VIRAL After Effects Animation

How's it going guys? Joshua Lefemi here live from LA and in today's video we're going to be hearing from one of my best bros Sean Anderson.
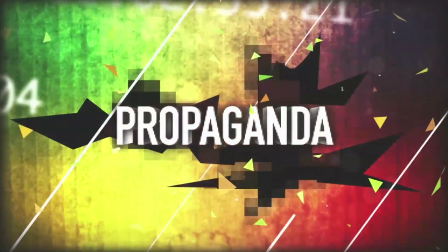7s
He's an extremely talented VFX artist. I've known him for like almost eight years. He has a crazy cool project that he's going to kind of run through and break down in this video. Stay tuned. Sean the floor is yours. Thanks Josh.
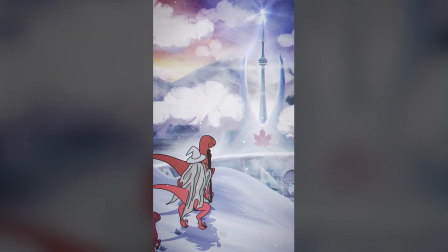19s
Hey everybody I'm Sean K. Anderson and not too long ago I created a cartoon about a wizard and his raptors.
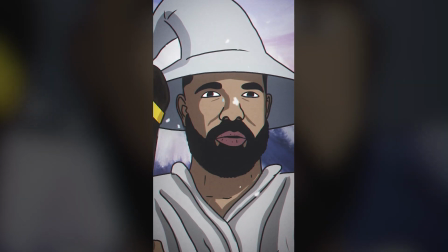24s
The whole thing was a metaphor about how the season went for my favorite NBA team.
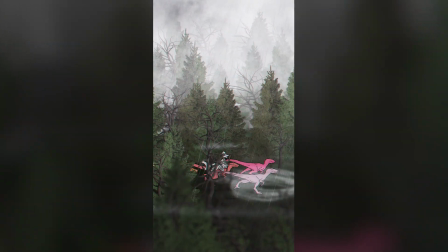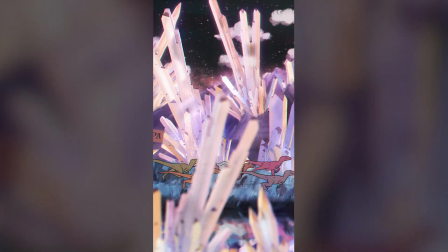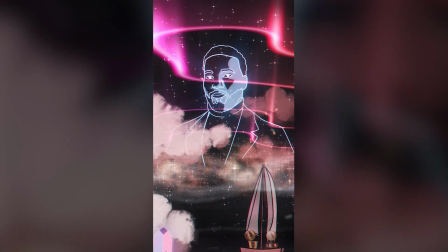40s
So this is actually less of a tutorial and more of an overview of how I created the cartoon.
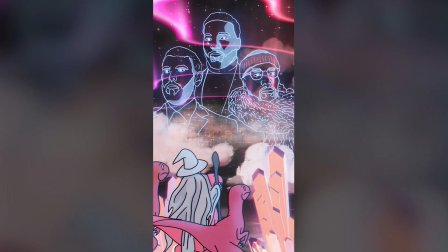45s
I used a lot of different pieces of software and plugins, but in the end, it all comes together in After Effects. So there's definitely no one way to achieve something like this. These are just all tools that I've slowly learned over the years, but hopefully there's something here that gives you a place to start, and if there's anything you'd like me to dive into deeper, then just let me know in the comments. Okay, there's a lot to cover, so here we go. Brace yourselves.
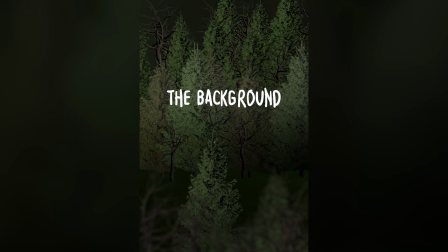65s
So in every shot we have five main things to consider the background the characters the weather the lighting and what I like to call Visual accents these accents are just the extra things you throw on the final composite of your shot to help bring it to life And plus it just a little bit more. I'll show you what I mean in a bit In addition to having a written script when creating an anime cartoon It's also important to have a storyboard,
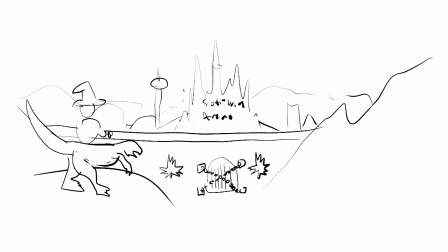90s
but remember storyboards don't have to be perfect in my case I just created these thumbnail doodles and even used references in some frames just to get the idea across that I was wanting to convey. Ultimately, I believe that if you're the final creator of the piece and you're also making all the storyboards yourself, then you shouldn't spend too much time on these storyboards and instead save that creative energy for the final art. Rough thumbnails should do. Okay, let's start breaking down the first scene. The backgrounds.
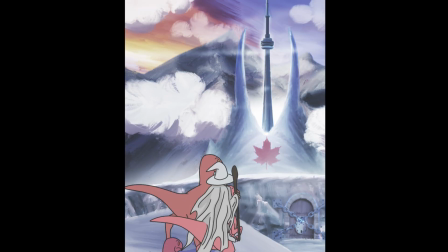114s
The background in the first shot is comprised of five different planes that shift as the camera moves from left to right in order to create a sense of parallax.
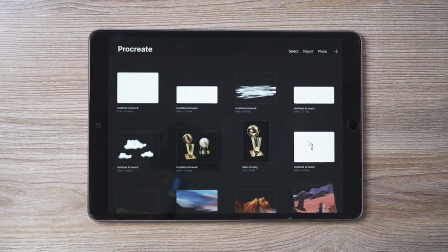122s
These layers were each created in Procreate using the paintbrush strokes to give it an organic feel.
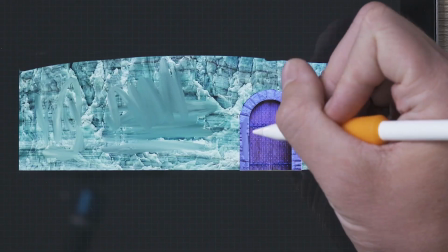128s
Procreate is an iPad-only app, but you might be able to achieve similar results in other software like Photoshop.
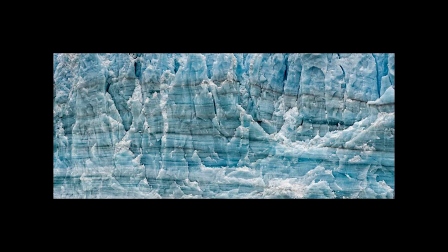133s
Now, I'm no painter and I didn't create these from scratch. Instead, I actually found photographs online that best suited what I wanted to build for the scene.
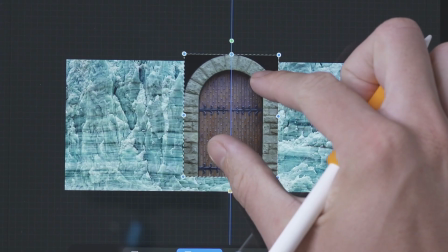141s
I then took those photographs, imported them into Procreate, cut them up and manipulated them into the shapes or layouts that I needed,
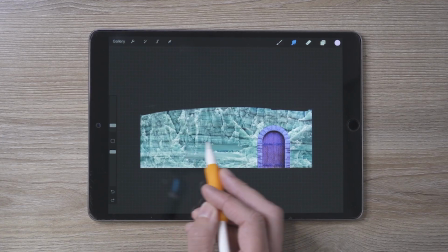147s
and then used the smudge tool and manually created brush strokes over the layers. This way, you retain the shadows and shapes of what you're trying to recreate.
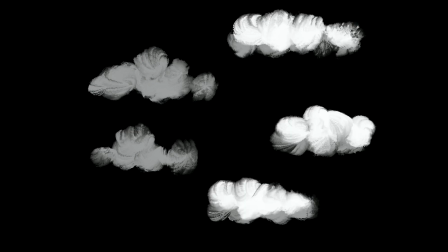159s
The clouds, on the other hand, were created from scratch.
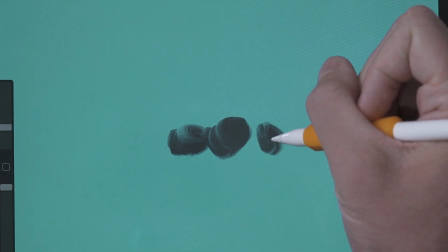162s
Using the paintbrush tool, I created happy little clouds with a circular motion for each little puff as the shadow layer, and then white puffs on top.
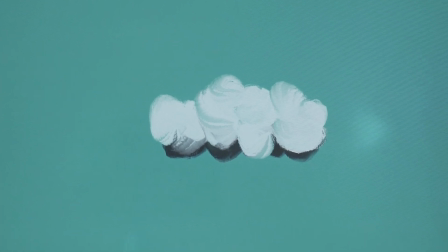170s
Mmm, what a friendly cloud.
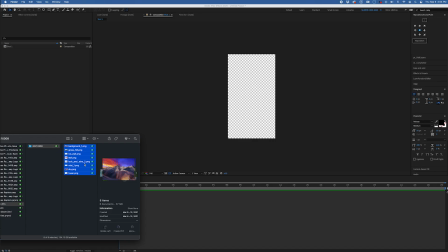171s
In After Effects, I create a 24 frames per second composition and import these layers. then layer them where they fit within the shot.
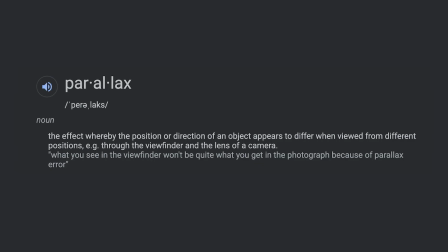180s
Now for some parallax. The dictionary definition says, the effect whereby the position or direction of an object appears to differ when viewed from different positions. In other words, for our purposes, parallax happens when the camera moves sideways and the objects in the background move slower than the objects in the foreground.
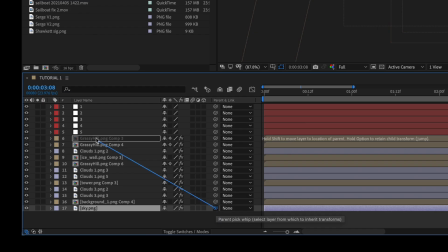196s
To create the background's parallax motion, I attach each one to a null.
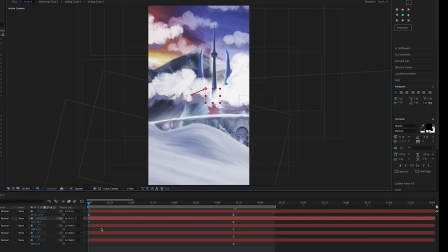200s
I give them all the same in and out keyframes to start, then decrease the motion distance gradually lower from the front to the back.
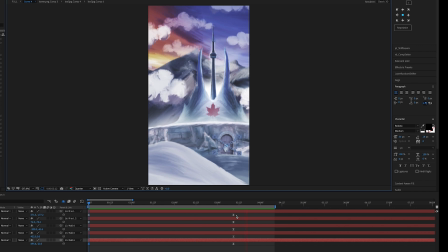208s
You could also get these results with a 3D camera if you're savvy with those in After Effects, but I find this way gives me more control.
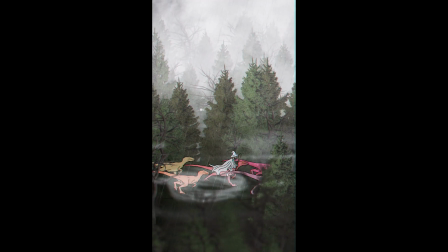214s
The next scene is layered and animated in a similar way, but the trees are actually some 3D models from TurboSquid that I brought in with Element 3D.
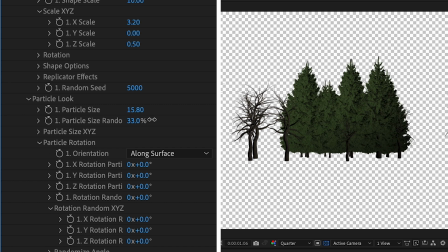222s
To make these different forest layers, in the Element 3D panel I randomized the size, placement, and rotation of just two different models for each plane.
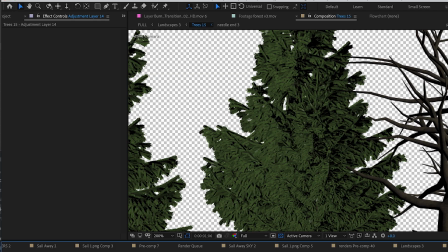230s
I created each layer for the scene and then applied the CC Vector Blur effect to give it a painted look.
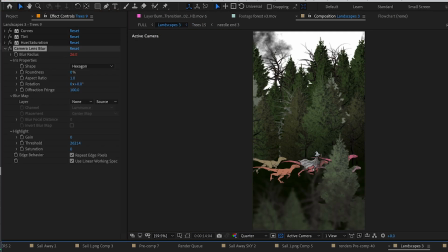235s
To make the foreground layer out of focus, I used a camera blur effect, which gives the scene some depth.
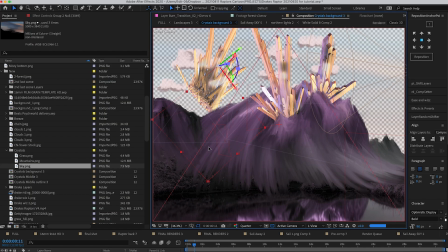241s
The crystals in the last scene were also 3D models from TurboSquid that I brought in with Element 3D.
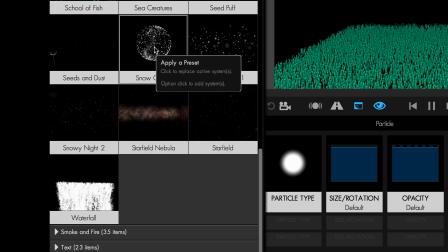246s
The stars were created using a template in Trapcode Particular.
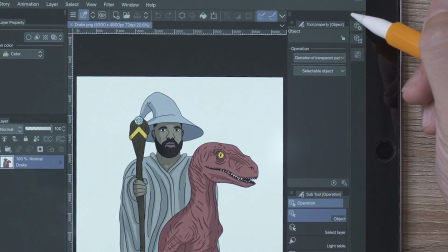255s
The Characters Drake the Wizard and his raptors were designed and drawn in Clip Studio on iPad.
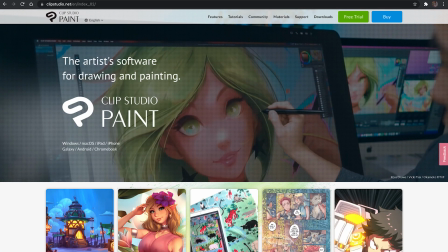260s
Clip Studio is also available for desktop and Windows-based tablets and computers. Again, you can achieve similar results in something like Photoshop, but there's some features I really like in Clip Studio, so I'm sticking with that.
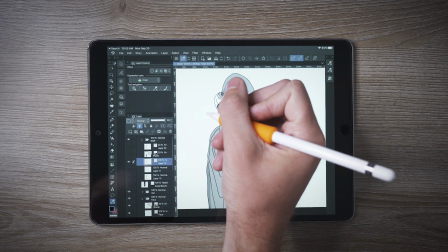272s
Now I'm not a great illustrator, and I have some pretty unstable hands, so drawing in Clip Studio helps me counter that in two ways.
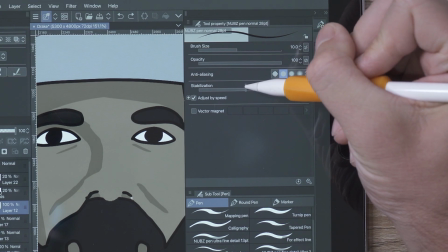278s
One, your pen tool can be stabilized as you draw. And two, you can create vector layers.
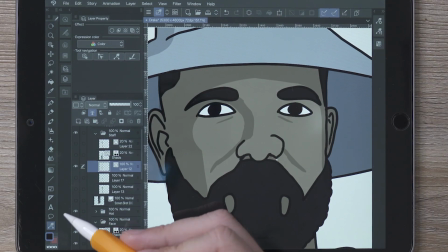285s
I use vector layers for all my lines because it allows me to correct my strokes using the pinch tool, rather than having to redraw it altogether.
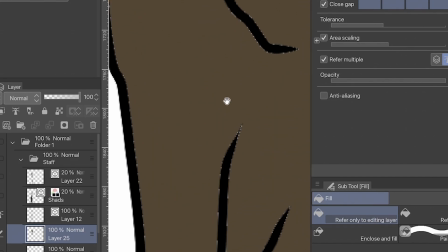292s
Also, Clip Studio has a fill tool that's really handy because you can add extra pixels to make up
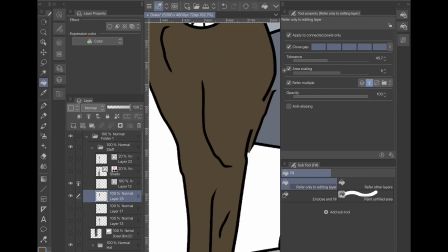297s
for the anti-aliasing of softened strokes which can be a real pain when you're trying to color everything in,
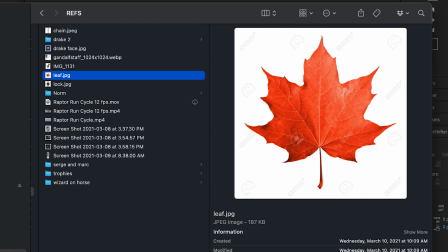301s
like it is in Photoshop. References are key to getting your art right, so make sure to source some type of visual reference for anything you're drawing that you're unsure about.
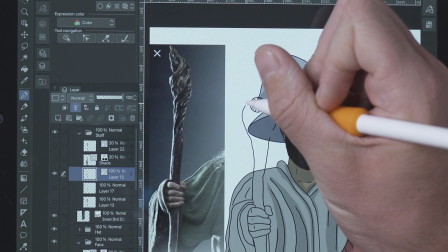309s
In Drake's case, I had images on hand of Gandalf's staff and hand placement, as well as his hat, to get the body right.
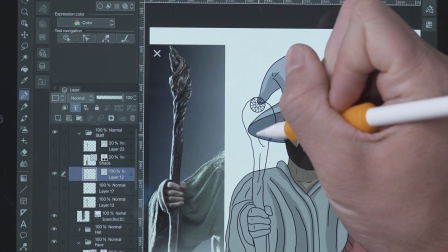316s
Same with Drake's face and the Raptors. To animate the legs running, I set up a timeline in Clip Studio and animated them frame by frame, giving it all a cell animation type feel.
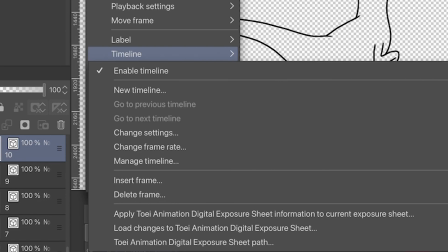326s
For this, I set my timeline to playback in 12 frames per second,
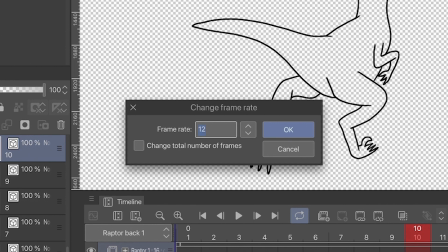329s
since traditional 2D hand-drawn animation is done at half the frame rate of your main timeline, or wherever you're broadcasting.
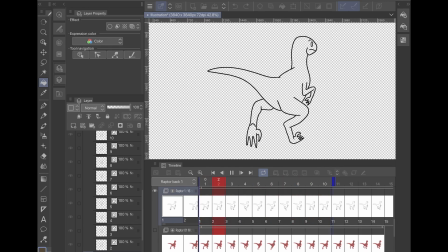336s
Once you have a complete run cycle, you can loop it as many times as you need.
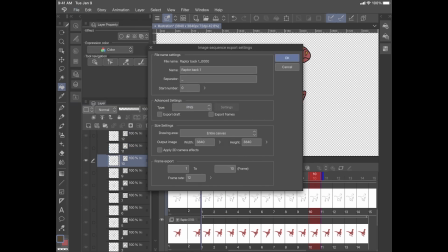341s
For the frame by frame animation, I exported as PNGs and imported them into After Effects as PNG sequences.
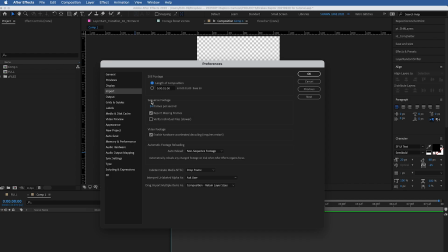349s
When importing, make sure the PNG sequence framerate is set at the right speed.
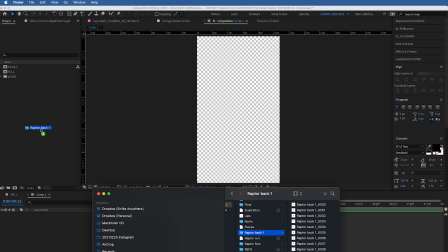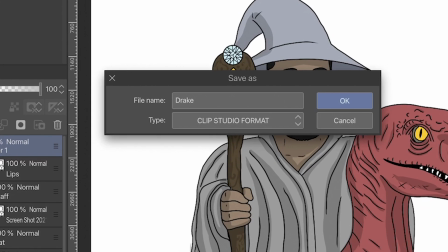359s
For the art that didn't have frame-by-frame animation, I export as PSDs to retain all the layers and brought them into After Effects.
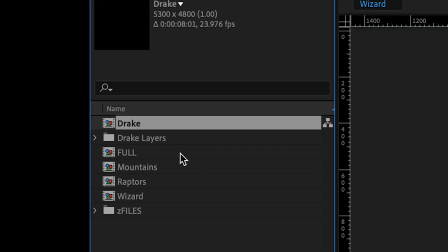367s
Importing the PSD files into After Effects creates a composition where I can do additional character animation to it.
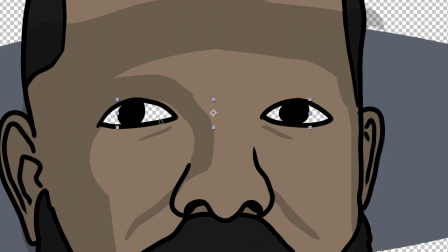372s
Retaining the layers allows me to break things apart, like animating pupils under the eyes from behind the face,
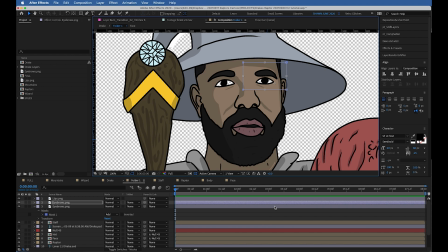377s
and just gives me a chance to adjust things like color, shadows, or anything else I want to change within After Effects. Full flexibility.
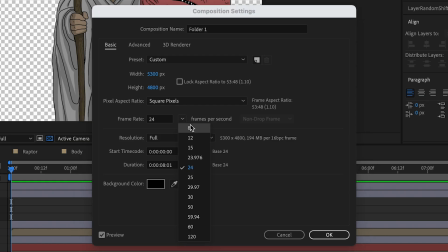384s
I set these compositions to 12 frames per second, and then in the Advanced tab of the Composition Settings, I click Preserve Frame Rate when nested or in Render Queue.
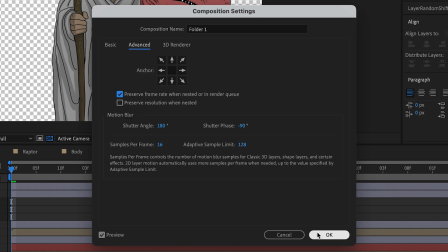393s
This will help keep the character animation in sync with the frame-by-frame loops. So while the character animations are 12 frames per second, my main comp and backgrounds move at 24 frames per second. I noticed that big budget 2D animated films and 2D cartoon TV shows also have variable frame rates and it just seems to work. In the industry this is also called working on ones and working on twos. Ones meaning every frame, and twos meaning every two frames.
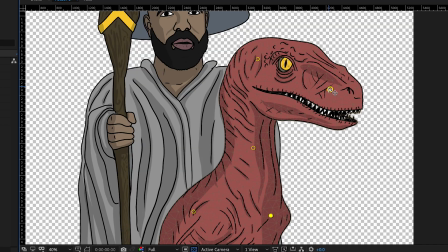419s
I used puppet pins in combination with a free script called Duik.
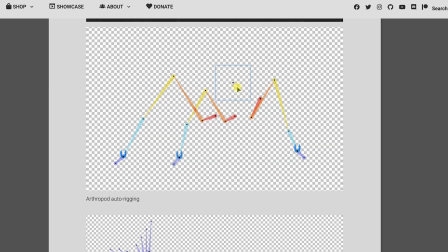423s
Duik is an incredible free inverse kinematic script that helps you to rig 2D characters,
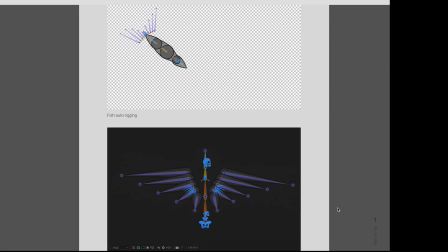429s
But for the purpose of this animation, I actually only used the Add Bones feature. We'll definitely talk more about Duik and other IK scripts and plugins in a future tutorial.
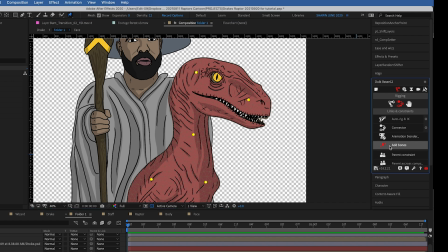438s
With Bones, you can easily attach each puppet pin point to a null and use keyframes to give an extra level of movement to your art.
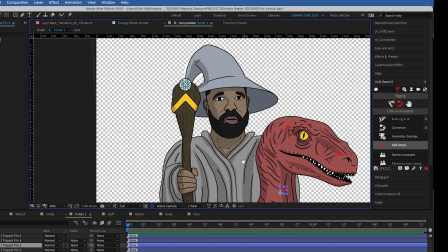444s
I try to keep this motion subtle, since any great range of motion in this style of almost cell animation should be handled as new frames.
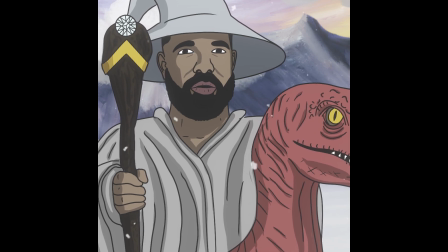451s
But you can bring a lot of extra life to your characters with even the subtlest bit of extra movement. The weather.
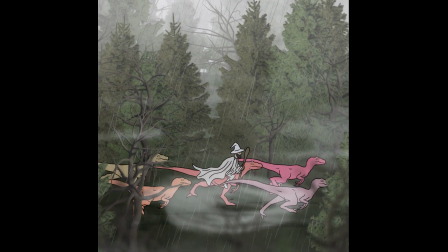458s
I wanted each consecutive scene to feel like we've really journeyed far from the first scene, and one way to distinguish each location is by the weather.
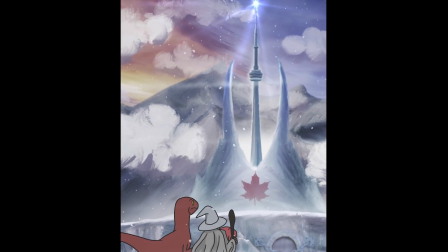466s
In scene 1, I created snow using Red Giant's Trapcode Particular.
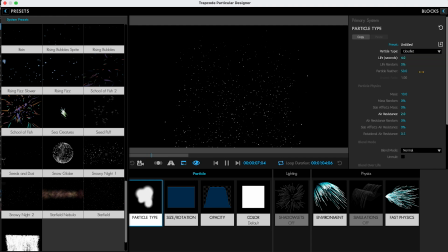470s
They have a preset within that already, but I tweaked the size and direction, as well as the particle type, so it felt more snow-like. To add a bit of drama and extra depth to the scene, I added some fog and clouds and had them drift to the sides to reveal the tower that we see. These extra wisps of fog were just some light strokes I created in Procreate. And I layered them between each plane until I got the look that I wanted.
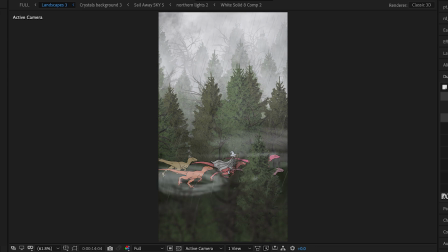491s
And the rain was created using the CC Rainfall plugin that comes with After Effects. The lighting.
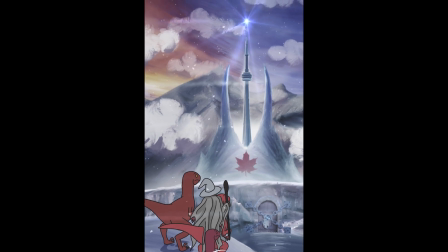498s
As we composite all the layers together, an important thing to consider with 2D animation is how everything is affected by the lighting.